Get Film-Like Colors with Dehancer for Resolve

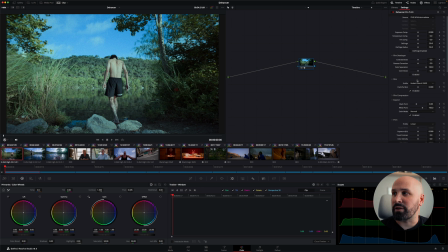(4:57)
Once again, these aren't really settings that I use, but where I do start to use the things inside Dehancer is under my film setting. So it defaults currently to Kodak Vision 3 250D.
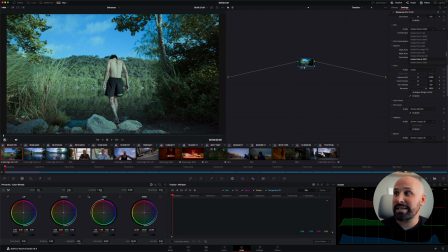(5:11)
One of my go-tos is Kodak Vision 3 200T. This actually gives you a much warmer starting point for your image. It works really great for daylight footage, which is what this is, even though it is a tungsten balanced film.
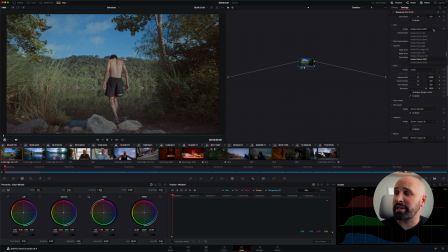(5:27)
The cool thing under the film tab is there are dozens of color and black and white negative film stocks in here. And so I would just go through and play with all of them and see what you like, see what kind of reproduction you're into.
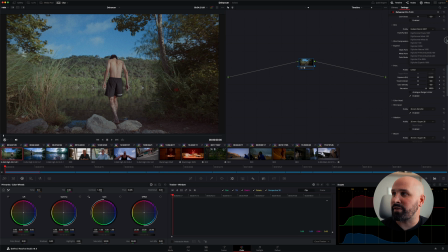(5:45)
One color that I really love out of these is the Velvia 50 from Fuji. I'm a really big fan of the Velvia film stock in real life. And you can see once I apply that, I just get like this really nice soft saturation, but still a good amount of contrast in my image.
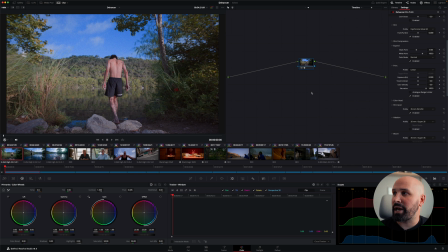(6:04)
So I'm gonna go ahead and leave it with that. Also under my film, I can adjust the exposure value of that film stock itself. Under film compression, there's a few options in here also, which I don't use.
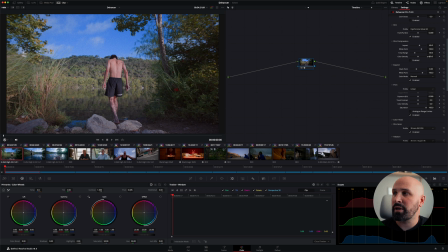(6:20)
If I do use any of these, I use the color density option, but for this tutorial, I'm going to bypass that. Under expand, you simply have your black and white points, and then you have a color mode, which is normal, or just using luma, which is the luminosity of the film print.
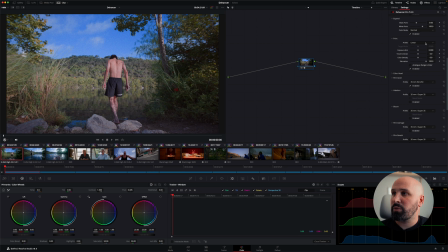(6:40)
And now under print, you have linear, which will just put the color through of your negative option. You have Cineon film log, which is a log profile used for film printing. That will give you a literal log super flat look. And then you have Fujifilm 3513,
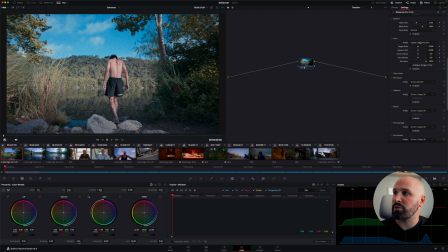(6:59)
which is a very popular film print stock used by motion picture, as well as Kodak 2383. Which gives you really that like color separation of the warm highlights, cool shadows. And then you also just have Kodak Endura glossy paper,
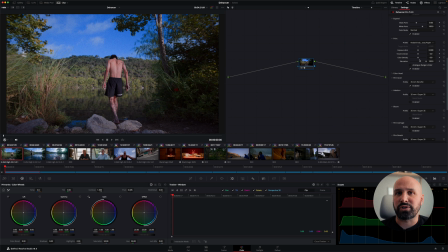(7:15)
which is just giving you a more kind of contrasty version of what linear would give you. So I'm gonna choose 2383 because that's why everyone's here, let's be honest. And once I do that, I also have a few options for this film stock.
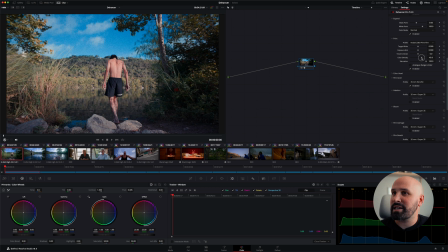(7:31)
These I don't use too much. I might add a little bit of the color density in here and then bring the saturation back just a tiny bit. Color density is important because film generally has very dense color in it. Even if it's not very saturated color, it is very dense, it's very rich.
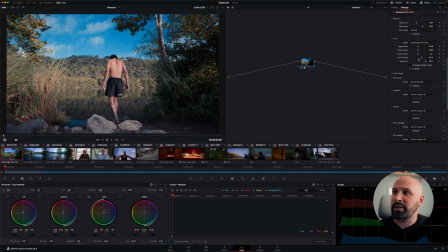(7:51)
So adding a little color density really helps sell that film effect. Now under color head, this is where you would do any kind of color balancing, as well as a warm, cool balance in your shadows, midtones, and highlights.
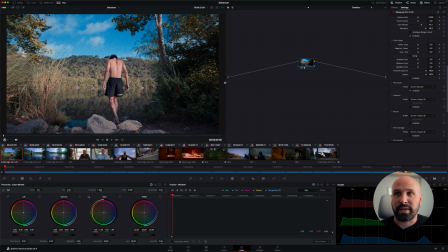(8:09)
Under film grain, which is automatically enabled, one of the reasons I think a lot of people like Dehancer, you have a lot of presets to choose from. And then you also have your custom tab, which allows you to really dial in everything you like.
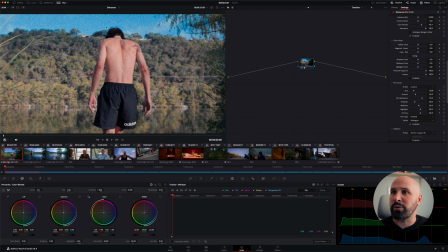(8:25)
Me personally, I don't like how grainy the 35 millimeter setting is,
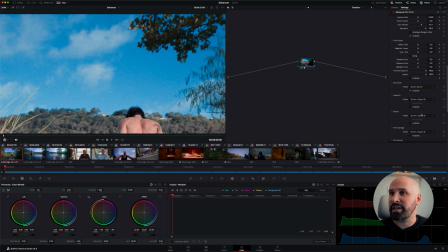(8:32)
so I like to go choose the 65 millimeter ISO 50, which just gives you this really subtle, nice grain to work with. And then I switch to custom and I bring my shadows all the way down because I don't want any grain in my shadows.
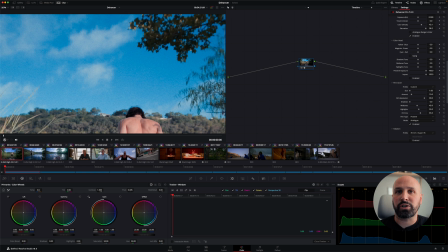(8:49)
I want it in my highlights and my midtones. When you see grain in your shadows, it gives the impression that you had underexposed noisy footage, in my personal opinion.